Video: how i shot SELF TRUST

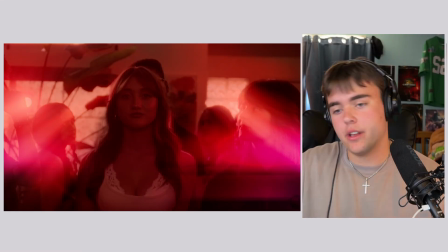(0:00)
Hello. Today we're going to be going over a beautiful little music video I was able to shoot and edit and direct for my lovely friend Majb Merak. If you don't know that name, what are you doing? Go watch his freaking music video.
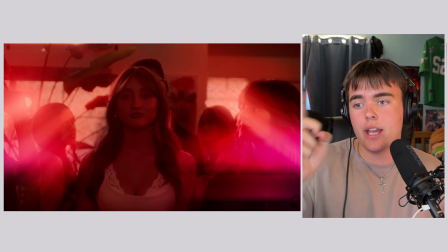(0:14)
Go listen to his music. Majb Merak. Please check him out. I'm going to leave his channel linked in the description, because if you haven't seen this video yet, go watch the music video.
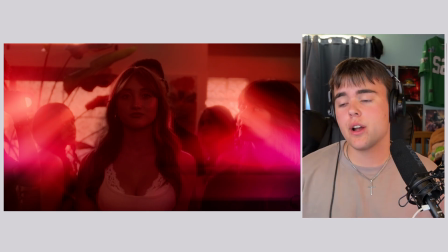(0:24)
Come back if you like the cinematography. If you hate the cinematography and the way we shot it, I'm sorry. I really am. I like it. So if you do like it, I'm really excited for you to watch this video, because you're going to figure out how we did all of it.
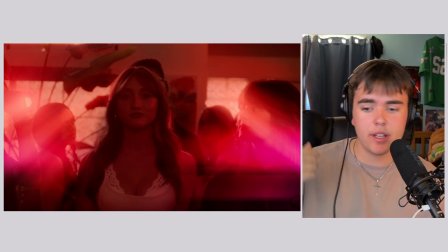(0:38)
And go listen to the song. Go save it on Spotify. Do all the fun things. But we're just going to start from the beginning, go shot by shot, and talk about it.
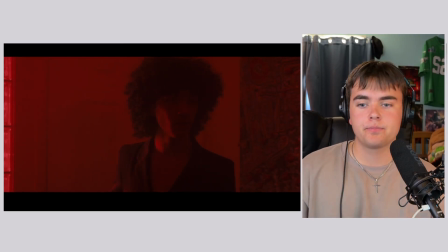(0:49)
First shot. Boom. So this is a long take, right?
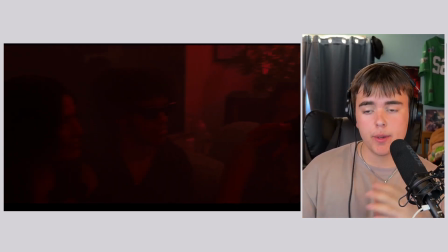(0:53)
So the original idea was we had a narrative opening, which we ended up cutting because we didn't like it, and it started in a widescreen format.
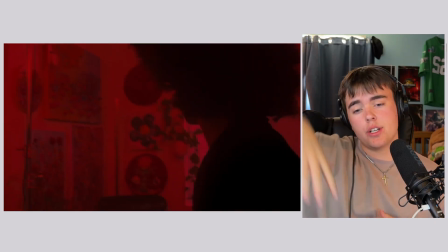(0:59)
But we're still getting that aspect ratio change in the opening shot, even though it's kind of unnecessary.
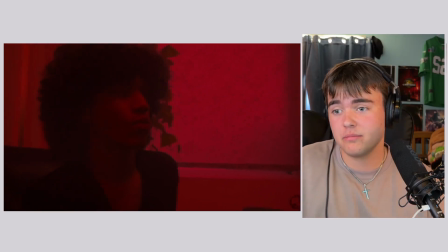(1:04)
I like it because it's cool. I mean, what more can you ask for? Right? Who cares?
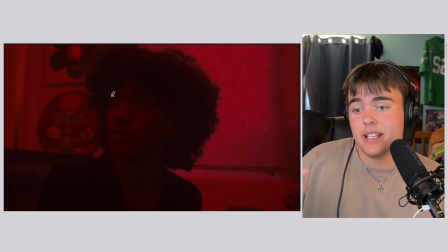(1:08)
If it's cool, keep it. In this case, sometimes, it needs to have a point. I understand shots. That's the whole point. But that was just an artistic choice, and it feels like you're walking in, and you're entering the room with him.
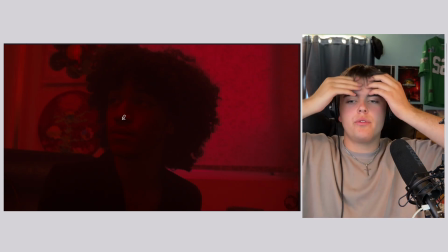(1:21)
It's expanding, and you feel like you're also stepping into this party.
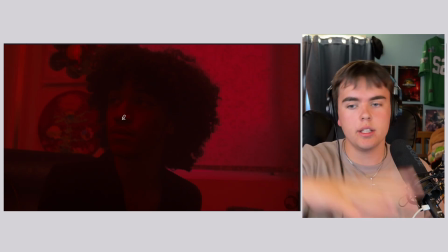(1:25)
But it made a little more sense in the context with the original opening scene that we ended up cutting.
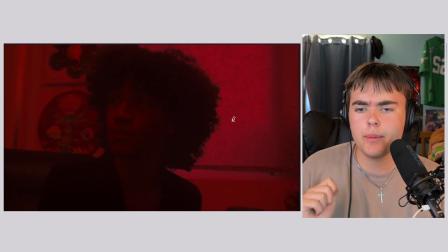(1:31)
But it's still pretty awesome. I'm going to be talking about this a lot in this video. Backlight everything. Guys, this is like 101. If you want something to look good, what do you do? If you need to get pickups, if you need to hurry up, like if you have no time to set up any extra lights,
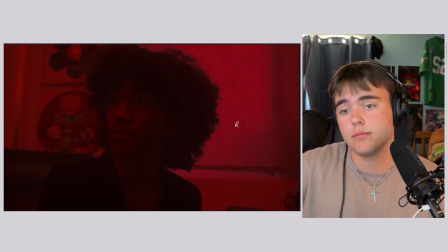(1:48)
and the director's like, hey, I need, in this case that would be me, but we're like, we need a bunch of little pickup inserts.
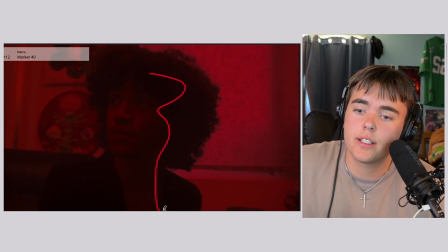(1:54)
What's the one thing you have to do? Shoot the dark side. Shoot it from the dark side. That's it. And it will look good 9 out of 10 times. Literally shooting anything.
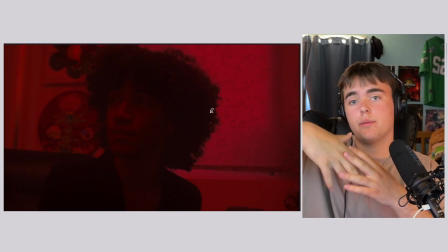(2:04)
It could be a face. It can be, like a hand. Just shoot it from the shadow side.
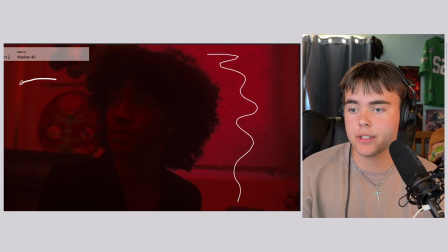(2:09)
And if you don't really know what I mean by that, the light is coming from this window back here, and it's bouncing off these walls, wrapping his face, and hitting highlights. But he's silhouetted a little bit because we're getting backlight. Backlight, backlight, backlight.
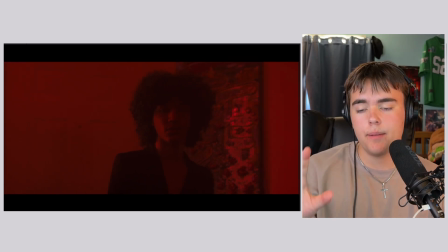(2:23)
And even though this is a bunch of different setups, or like camera angles, because it's a long take, it's backlit everywhere.
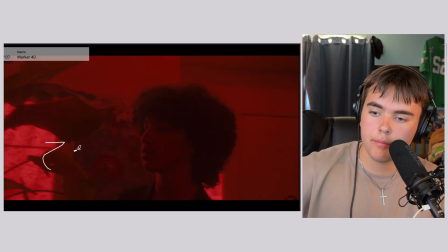(2:29)
Backlight.
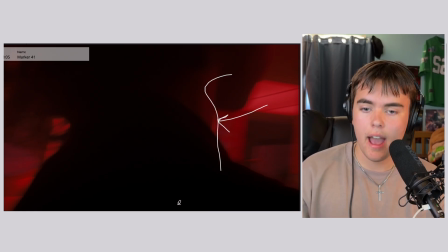(2:35)
Backlight. Every single time we're pointing the camera somewhere, it's backlit.
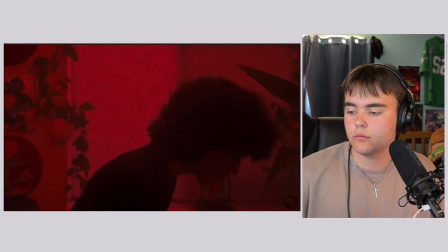(2:39)
That's how you gotta do it. And see if you can catch that in the other shots as well.
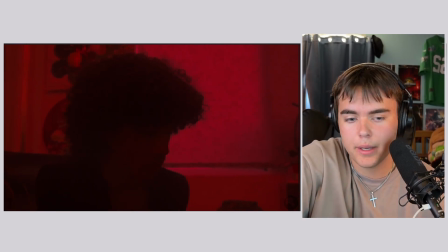(2:48)
And now he's all sad. He's thoughtful, man. He's a wistful guy. That's why his music's so good.
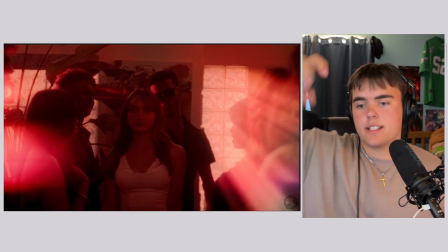(2:56)
So this is inciting incident. He sees her. We wanted her entrance to be grand.
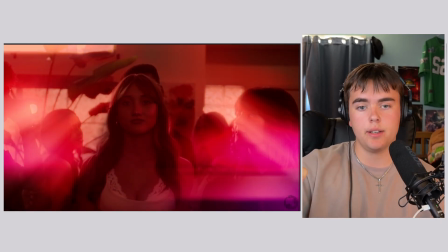(3:01)
So what we did, this shot's really interesting because, again, what is it? Say it with me. Backlit. Exactly. I'm going to show you the raw image, though, because I think it's really fascinating the way we played with this in post-production. Because so much is post, guys. So much is post. Kill the halation that we added in post.
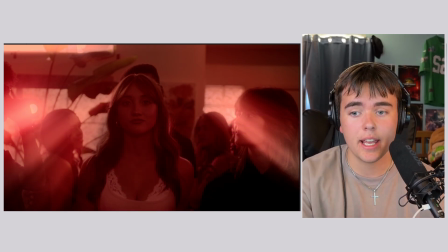(3:18)
Kill the lens reflections we added in post. Kill the light rays we added in post. Kill the color grade.
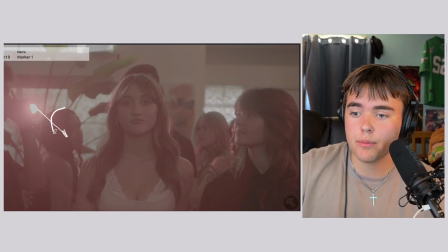(3:23)
That's what the shot looked like on set. But we knew that because we had these silhouettes of these people here, that when we added the light rays,
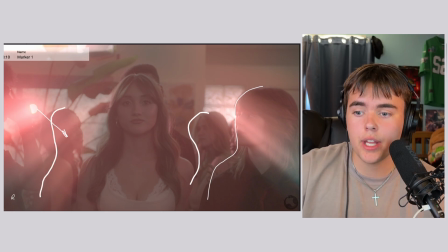(3:33)
they're going to be going around them, and it's going to create this really cool depth. And these leading lines, right?
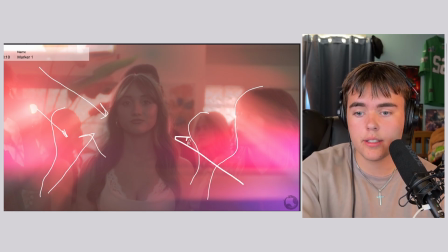(3:40)
Leading lines from these light rays that are pointing to the center of the frame. They're all pointing towards her.
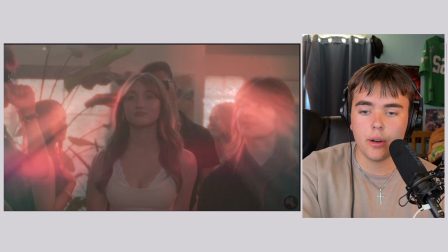(3:49)
Because Michael's looking at her. And now, I'm saying as a director, you should look at her too.
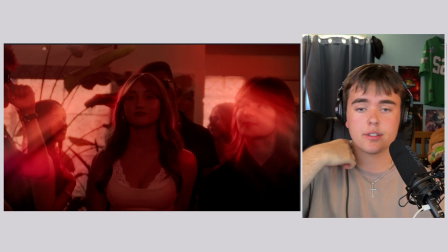(3:54)
Look how awesome she is. This is Genevieve Estes, a great actress that I've worked with a bunch in the past. But, this is her grand entrance.
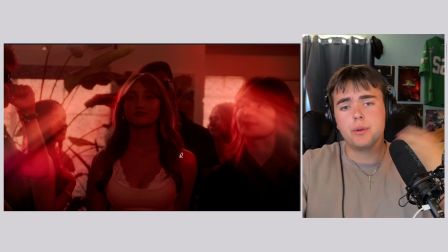(4:01)
So we want, because the whole video, Michael's like infatuated with her. So I'm trying to put you in the shoes of that. And what better way to do that than to put her right smack in the center of the